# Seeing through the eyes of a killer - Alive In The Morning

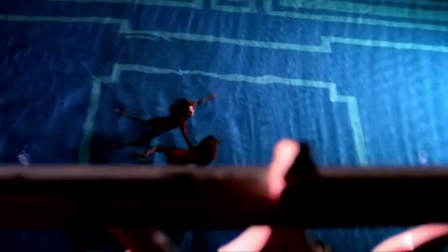4s
Seeing through the eyes of a killer, monster, or supernatural force as they stalk, attack,
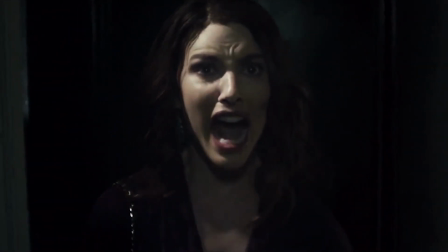14s
and slay is a great way to scare an audience. But when we see these shots, what are we afraid of?
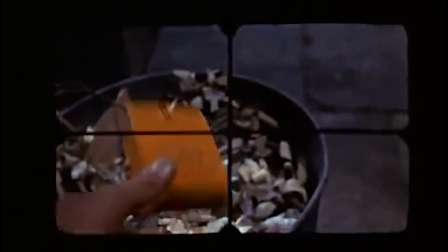22s
And do we identify with the killer or their victim?
Shut the door.
How can filmmakers scare audiences using 3 different types of POV shot?
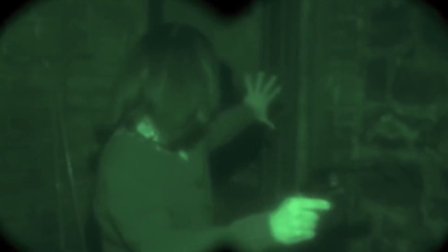33s
And how is what we hear just as important as what we see?
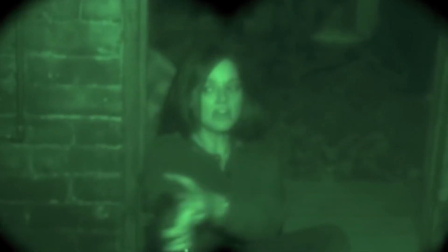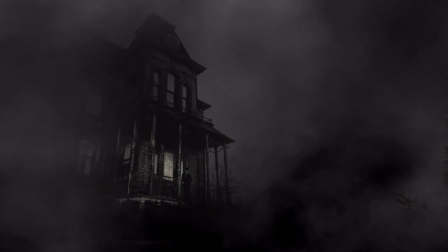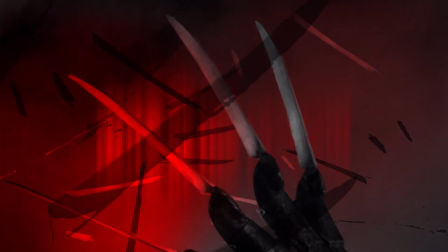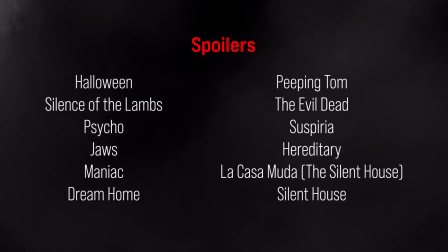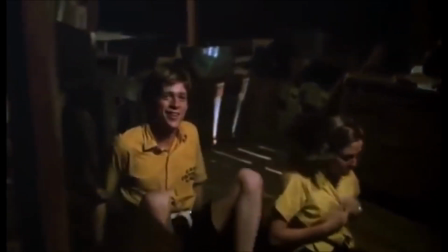63s
By putting us directly into the shoes of the characters, POV shots create tension, suspense, and fear.
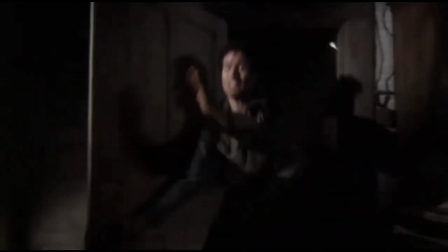72s
We're not just watching a scary thing happen to someone, we're actively experiencing it.
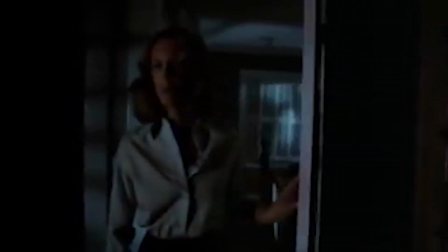78s
We usually see from the perspective of the victim.
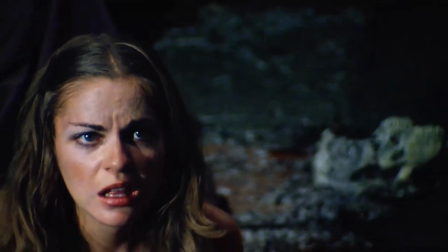84s
As they see the killer looming up behind them, or enter a gruesome lair, their terror is our terror.
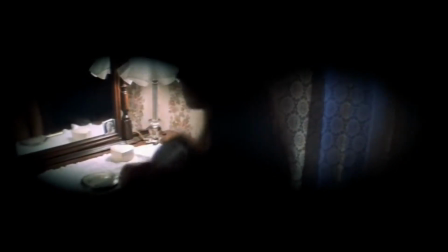95s
But what about seeing from the perspective of the killer?
Michael!
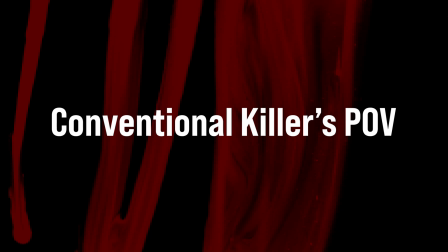99s
One way to do this is to use what could be called the conventional killer's POV.
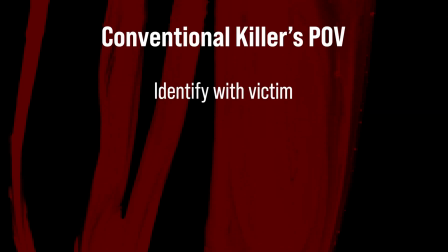104s
We see through the eyes of a psychopath or monster, but still identify with, and are afraid for, the victim. This type of POV shot has several distinguishing elements.
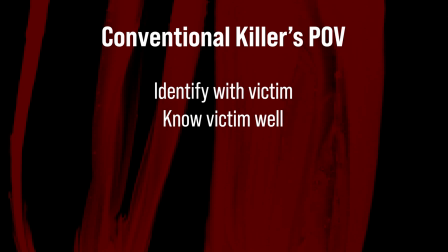116s
Firstly, we typically know the victim well, and they're often the protagonist.
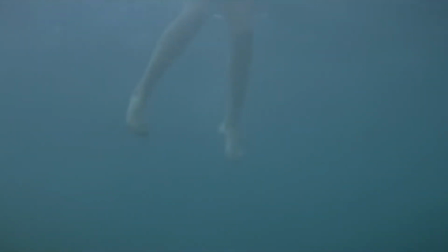121s
In Jaws, we're not meant to see the swimmers as a tasty snack. We're meant to be afraid they're about to be eaten.
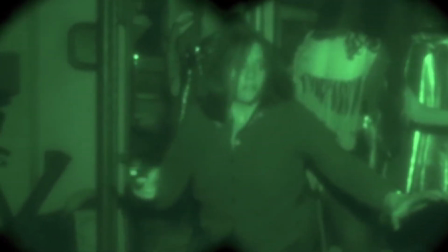131s
By the time we see Clarice Starling through Buffalo Bill's goggles, we know all about her childhood.
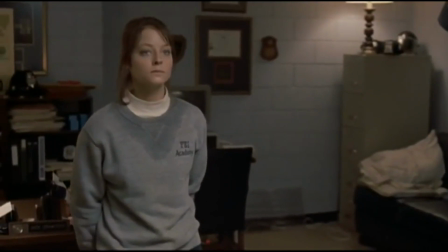139s I took one lamb and I ran away as fast as I could.
And have followed her from naive rookie to on the verge of catching a serial killer.
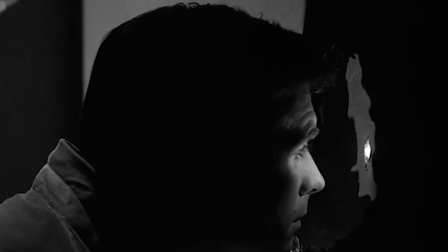150s
When we see Marion Crane through Norman Bates' eyes,
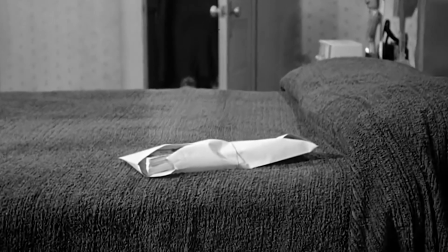157s
we know she's stolen money to marry her boyfriend, but has decided to give it back.
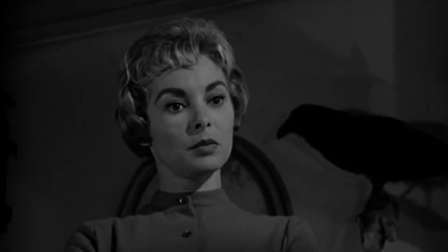163s I'd like to go back and try to pull myself out of it.
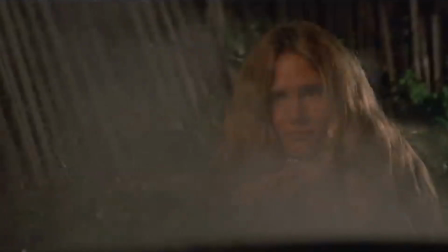167s
If we don't know the victim, we at least meet them first, before seeing them from the killer's POV.
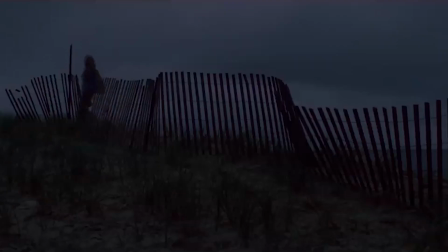174s
In the opening scene of Jaws, we see a young woman going for a late night swim.
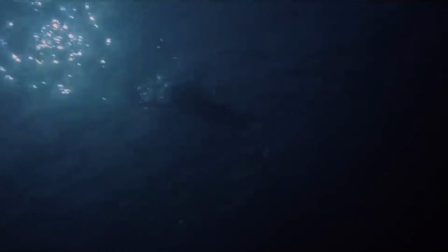179s Where are we going? Swimming!
Before we see her through the eyes of the shark.
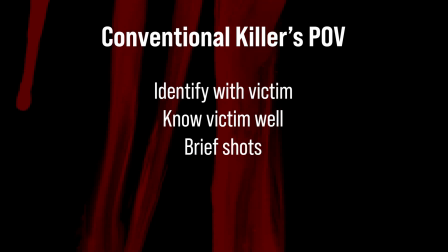187s
These types of POV shots tend to be short, giving us no time to identify with the killer.
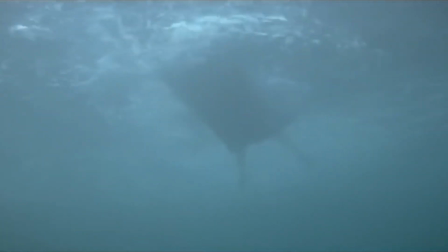194s
In Jaws, they're only 8 to 10 seconds long.
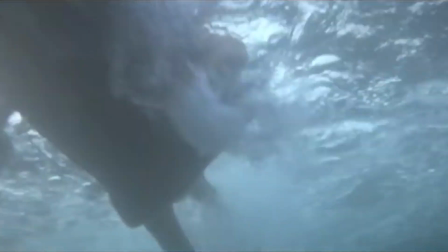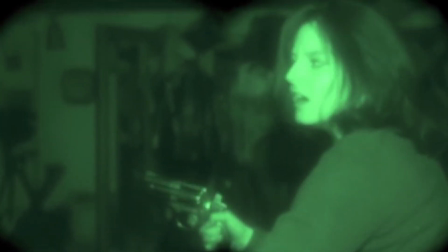203s
The night vision shots in Silence of the Lambs are mostly 10 to 15 seconds long.
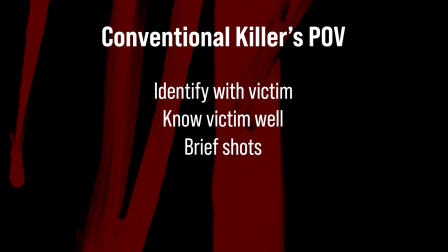213s
And when we hear sounds with these shots, it's the victim we hear, not the killer.
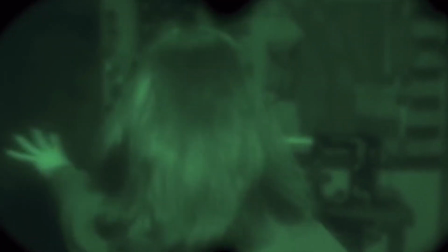219s
In Buffalo Bill's lair, the only sound we hear is Clarice breathing.
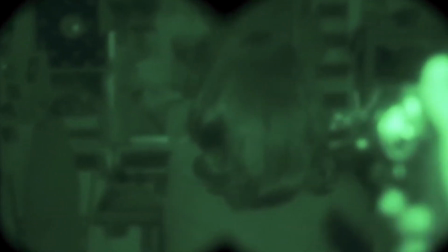224s
We don't hear him at all until he cocks his pistol.
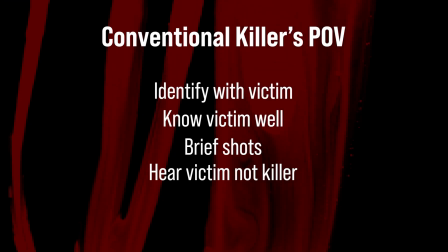230s
This connects us with the victim, even when we see them from another POV. We want to shout at them to run, creating tension and dread.